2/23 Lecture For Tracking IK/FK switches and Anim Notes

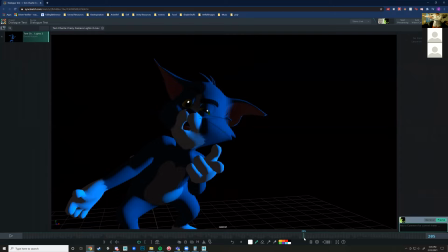[41:25]
Like, so it's not like we're not just like one stiff thing. Even though I was like flexing and holding my core there when I did it, you can still see when this stuff happens, you know. So yeah, I recommend just filming yourself doing this,
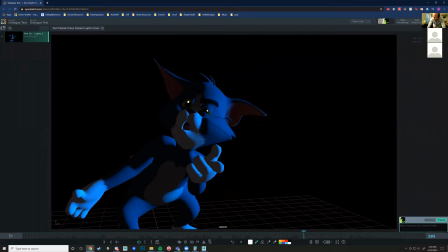[41:43]
and really, really analyzing that footage closely. Filmmaking really adds to this. Oh my God, yes, Ray, 100%, yes. It's so good. this is fantastic though. I love this.
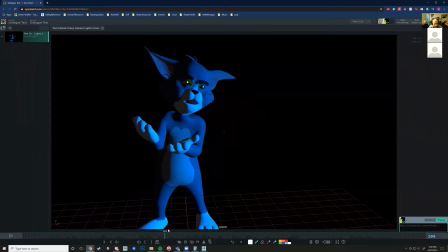[42:02]
This is, the facial expressions as well are really well done.
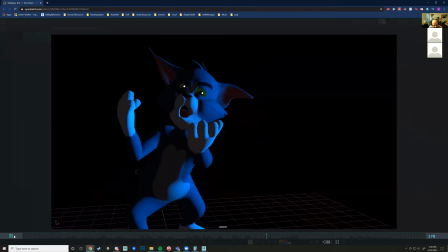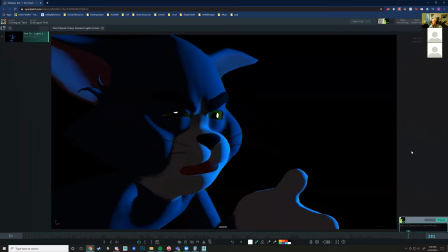Oh my God, yeah, that's beautiful. Does anyone else have any extra notes? Any extra notes, comments?
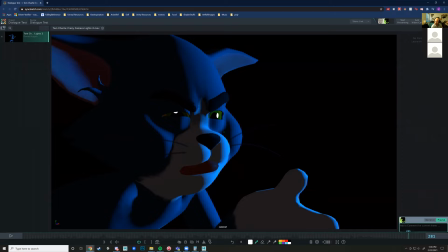[42:29]
David's been commenting on y'all's, so you know, I should return the favor. I think the note about the lighting was really, really good. This is actually really, really fucking perfect. First off, I love that it's blue.
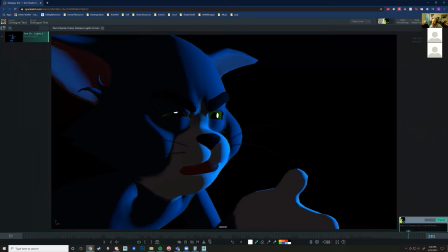[42:46]
I think most times people are too afraid to get colorful with the lights because they want to be very serious or have a certain tone. But this works really well with it, because you're kind of playing off of the moodiness of the blue light with this very comedic line. And so I think it's really, really well. And I don't know, it helps a lot, I think.
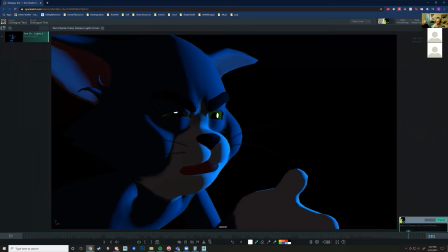[43:05]
I like it. Mm-hmm. I agree. I really like everything. The lighting is really dope. Hoo boy. Yeah. Yeah, no, I agree. This is great. Again, David is showing how
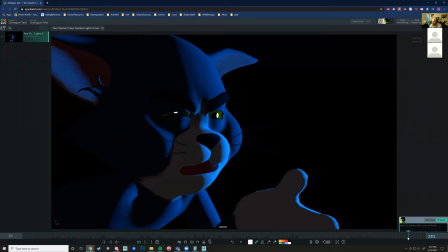[43:26]
he's definitely into the whole crafting of the scene aspect, you know. I'm not sure if it's lagging, however. I think your lip sync might be just a tad off.
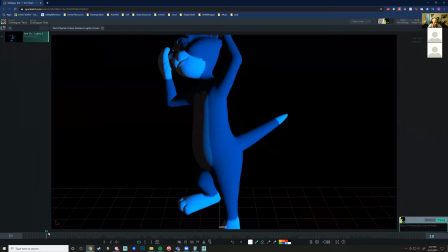[43:35]
Cannot tell properly because my internet shot to hell today, so I'm probably just lagging. We can go back and check.
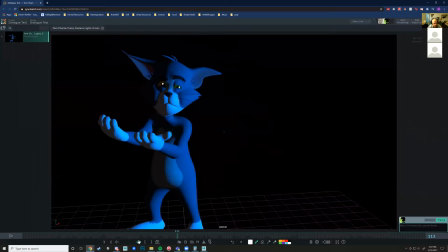[43:41] It's making us all crazy. Crazy! Hey, there's painting!
It's a little bit off.
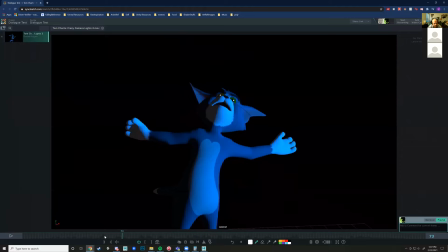[43:47]
It's a little bit off, yeah.
It's making us all crazy. Crazy!
Crazy, yeah. Yeah, and that's why I recommend the mirror, because if you just watch yourself saying these,
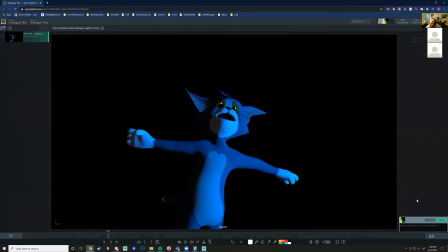[44:05]
you can really dial in what your mouth looks like while you're watching it. The slight change in camera direction at the very end somehow makes it more imposing than the head-on view you had in the previous version.
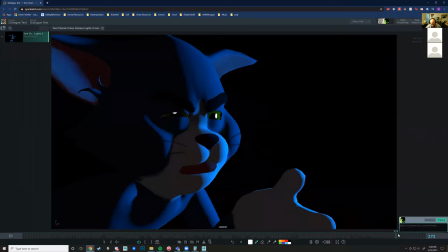[44:17]
Very nice. Yeah. Yeah. Let's see. Yeah, right? It looks like someone's being like interrogated almost, you know. You know, Tom going on acid trip is just peak. Oh man, yeah, phenomenal stuff.
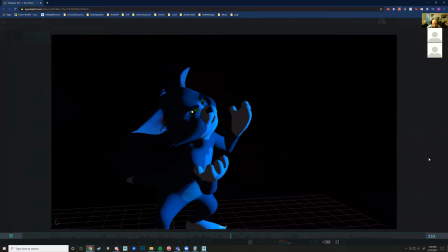[44:41] It's making us all crazy. Crazy! Hey, there's painting! The king of the Holocaust, Ryan Gosling, playing you?
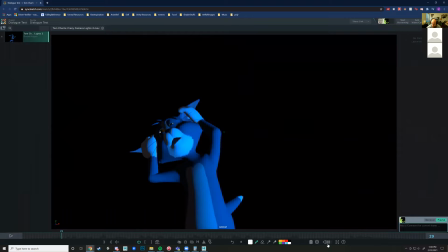[44:52]
Ridiculous.
It's making...
Oh, man. All right. All right.
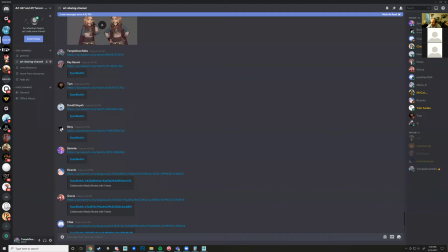Thank you for sharing, David. Good stuff. I'm excited to see where that one ends up.
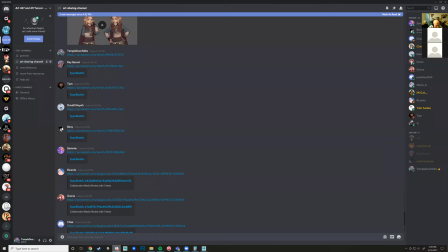[45:20]
That's gonna be it's gonna be wild. Let's leave that open and then just open this one into it.
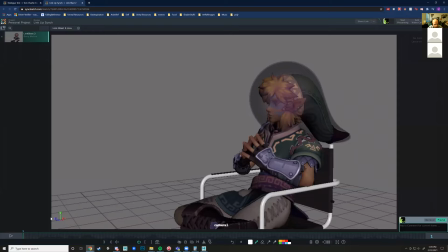[45:32]
All right. Oh.
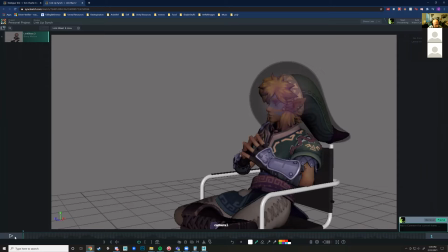[45:36]
I'm already liking this posing.
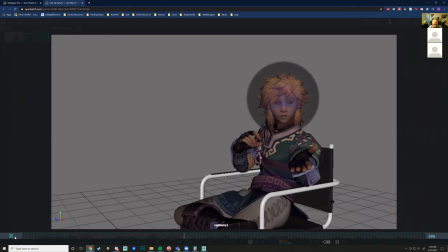[45:40] Imagine trying to move by vomiting out of a giant straw and flapping your skirt around very, very fast. That is how a cuttlefish do. Imagine trying to move by vomiting out of a giant straw and flapping your skirt around very, very fast. That.
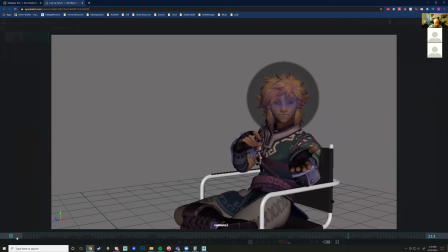[46:01] Imagine trying to move by vomiting out of a giant straw and flapping your skirt around very, very fast.
So, that is how- so for this scene, one, I think the actual lip sync is like spot on.
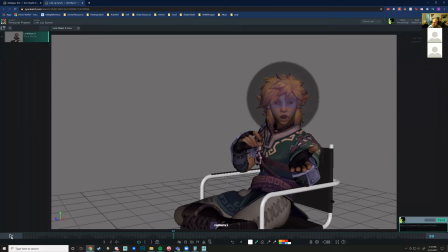[46:19] Trying to move by vomiting out of a giant straw.
I've been working on mostly after that head tilt. I haven't been focusing on the movement because I'm going to be adding that in once the lip sync is done, which it's almost done. Absolutely. And then I'm going to have him move around because I think it would be harder to track the face.
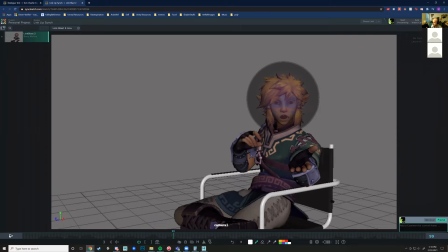[46:36]
Basically, the only thing is that like the head, or you can keep this like a pretty subtle scene, you know, like you could just kind of do like, because the dialogue is sort of monotone. I'm not getting much sort of expression in that.
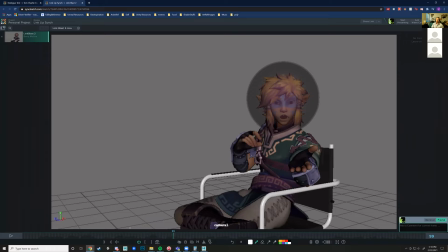[46:54]
I would just have the head sort of like the upper torso and head. And hands do some subtle, more subtle animation to punctuate each of these notes. Like, let's see.
Imagine trying to move by vomiting out of a giant straw.
Like on the giant straw.
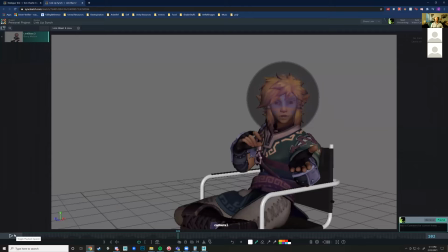[47:13]
Like I imagine like a head going a little bit forward, lowering, having that torso kind of bend back in. A giant straw, you know, like straw. I'm just trying to feel how that like I'm imagining that character is like moving in that moment with it.
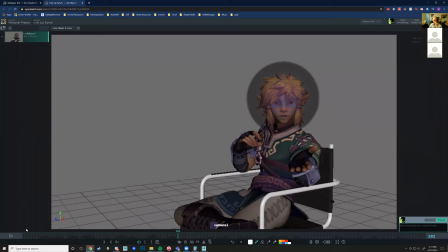[47:32]
Drawing strong, you know, like it's a very declarative sort of, yeah, and he like pulls out that note too. So I think we should mirror that in the animation itself.
And flapping your skirt around very, very fast.
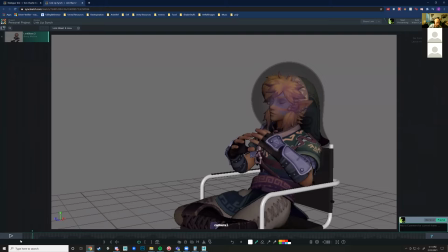[47:48] That is how a cuttlefish do.
Yeah, I mean, it'll just take some time to get that in there. One, you are going to dislike these elbow contacts and keeping those clean. Like that's gonna be annoying.
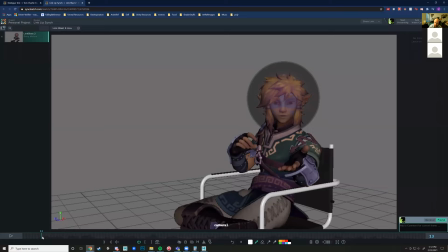[48:09]
Once you start moving that torso, yeah, it'll just require some finagling. Some definite finagling for sure. I'm finagling already. I'm trying to get the tongue because it doesn't have a control. I'm using the mesh itself and putting keyframes on the mesh, and so it's a little hard.
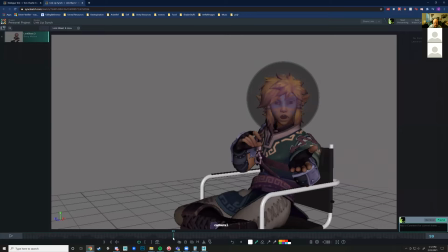[48:29]
But that's okay. I have the word "the" in there. In my acting video reference, I have my tongue sticking out a little farther than normal, so I'm trying to mimic that, and it's hard. yeah. No, that would be that would be, especially when there's not controls for it.
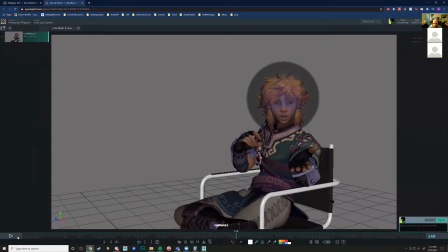[48:46]
Straw and is there a way to duplicate frames instead of copying them? Because when I copy and paste the frame itself after moving it, it kind of pastes it in a weird, wonky, altered state. If it's pasting, okay.
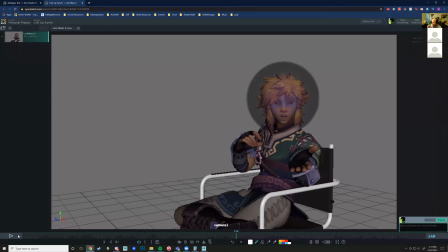[49:04]
So I've noticed that like sometimes if you select the controls that you're trying to copy, and then you do some stuff after you copy it and then paste it, something about that selection order gets a little bit weird. Yeah.
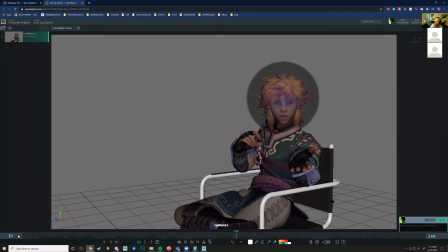[49:19]
So basically, what it's doing is if you're messing with like upper lip control, and then you do some stuff, sometimes that selection order can be like, oh, I'm going to paste bottom right lip control to upper left lip control now.
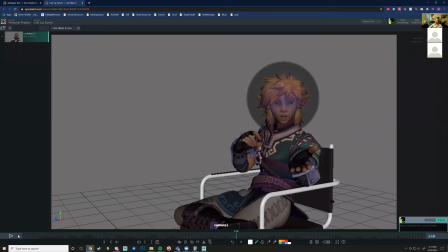[49:36]
So just be sure whenever you're copying and pasting, you don't do anything in between. You just select the controls, right-click copy, drag timeline, right-click paste.